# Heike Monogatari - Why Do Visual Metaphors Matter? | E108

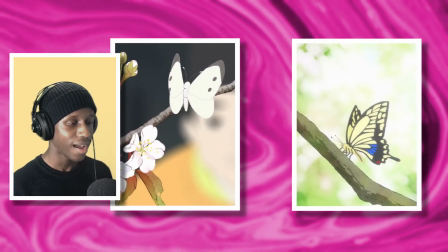(12:28)
And it took a while for me to figure that out. And again, it's always just my personal interpretation of it.
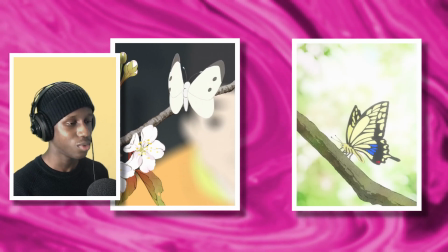(12:36)
But I think it makes a lot of sense. And it really feeds into the binaries in which this show has to talk about between life and death,
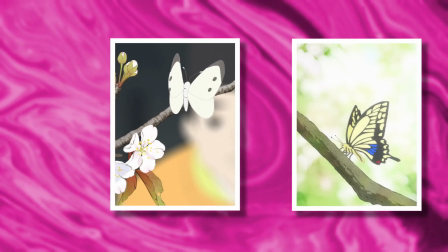(12:45)
Genji and Heike, and all these other things.
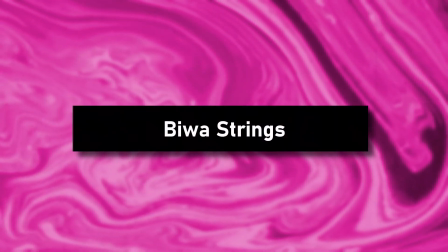(12:48)
And that takes us very nicely to talk about the ultimate visual metaphor in the show, being the strings of the Biwa. The strings of the Biwa, and Biwa as a whole, both the instrument, it's sort of metaphorical addition of her, and the physical her, it's very layered. But I think it will manage to come full circle by the very end. And that's why I've been really calling it the ultimate visual metaphor. I know it sounds very clickbaity, but it's true, in my view at least. And it's because it really captures almost everything this show is about. And it's almost this umbrella metaphor for almost all the other layers and other metaphors. I think the last episode manages to give us a lot of context for this, and really where we should start.
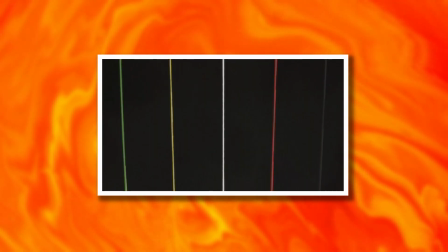(13:44)
And it's how it kind of portrays the strings as these multiple timelines which are intertwined.
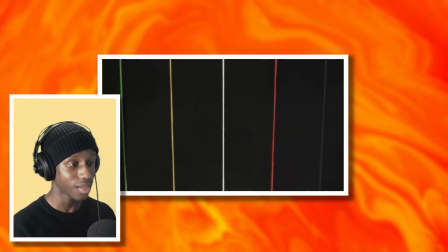(13:53)
That is what we are all connected by. It all leads to the same destination, death, as that's how the human timeline is.
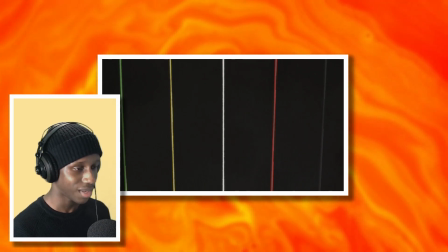(14:01)
It begins with birth and life,
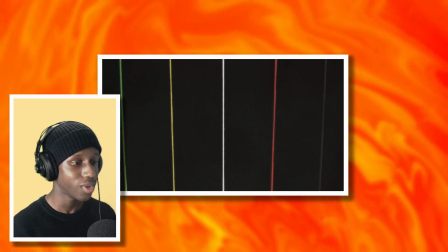(14:04)
life continues and it eventually comes to an end, just like the pattern in which the flowers take.
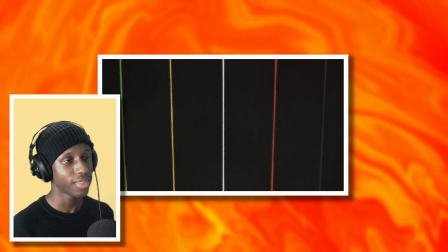(14:10)
This anime explores a lot of things, and I think that was one of the things that also maybe took some people out of it as well,
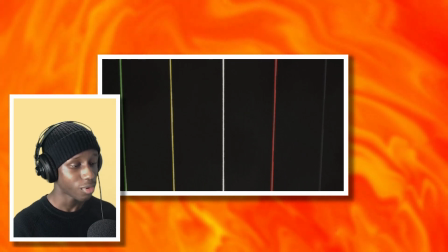(14:17)
from class differences briefly to oppression to gender and so forth.
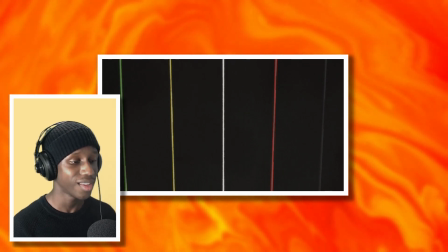(14:25)
I don't see too many things, but a lot of things, and it's a lifetime worth of things.
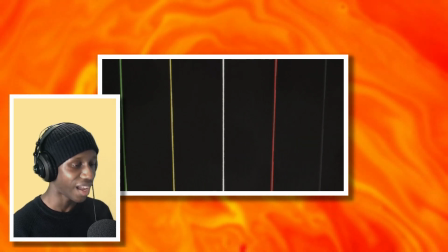(14:31)
It's an entire society's lifetime almost this anime takes place in.
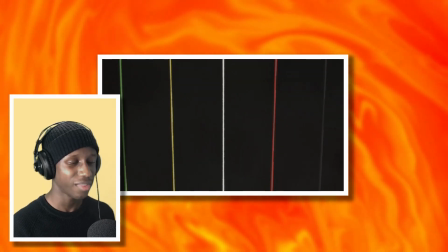(14:36)
And I think in the end it kind of, I think generally all these things boil down to that very timeline.
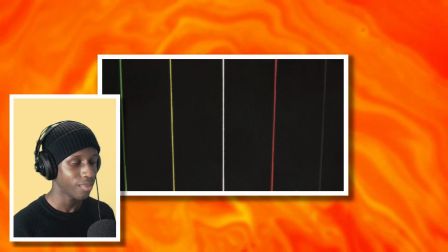(14:43)
In the end, we all die, and that's the unfortunate pattern in which human life takes place in, and that's really what keeps this all connected. These strings, which we can interpret as lines in the last episode,
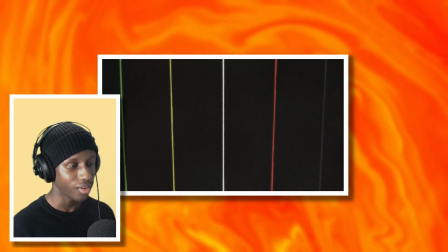(14:59)
really go to show that we are connected by this one idea, which is mortality, no matter how you view it. I don't want to make it seem though like the last episode is the only one which gives context to this and really builds up the idea of this visual metaphor,
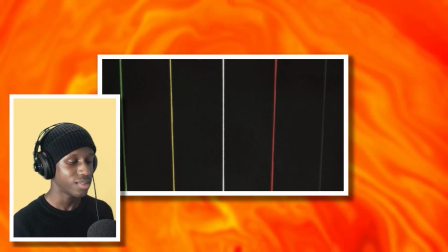(15:15)
because in fact it's kind of been there from the very start, and it's kind of integrated itself into so many different corners of the show in my view.
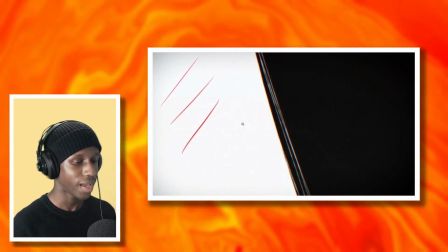(15:24)
And one of them is the ending, in which we have, of course, the black and white divide, and we kind of have the strings in the middle.
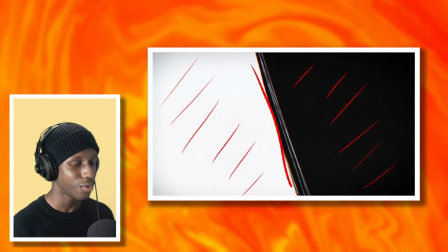(15:31)
But you can also interpret this as, the back of the sort of,
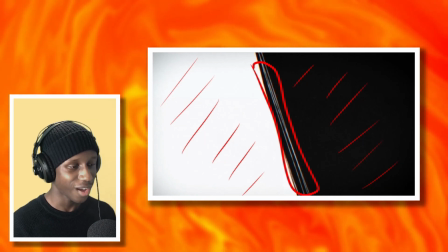(15:37)
I want to say, I really don't know what to call the other Biwa. I'm just going to say I'm going to say white Biwa.
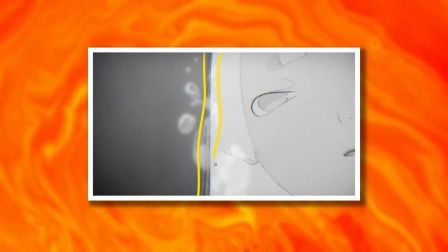(15:44)
We can interpret the white Biwa's hair strings as the strings of the Biwa, and that could be interpreted as the back of her hair.
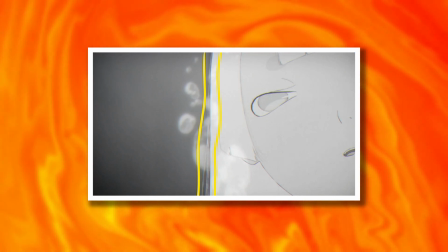(15:53)
But then again, she literally is the Biwa, and hence that all adds into this larger metaphor of the strings again,
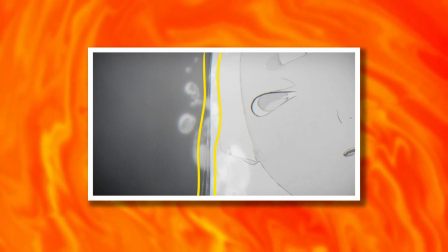(16:01)
because that is the divide, and she is this middle point within the show.
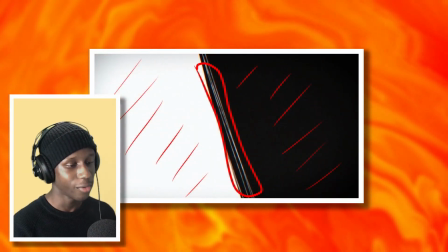(16:06)
Just to go back to the ending, we have these binary opposites, which are again divided by the strings. We have the white side and we have the black side, and they're constantly interchanging in the ending. It's a very nice thing, and it's of course directed and storyboarded by Yamada,
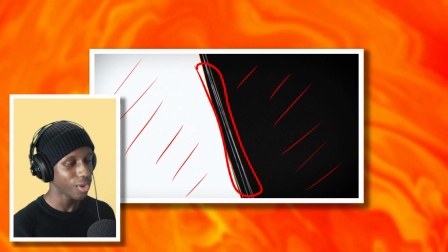(16:21)
and I also do believe it is solo key animated by Takashi Kojima.
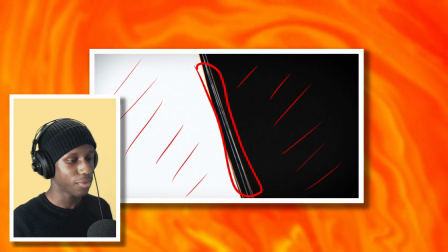(16:26)
But this ending got me thinking of two things.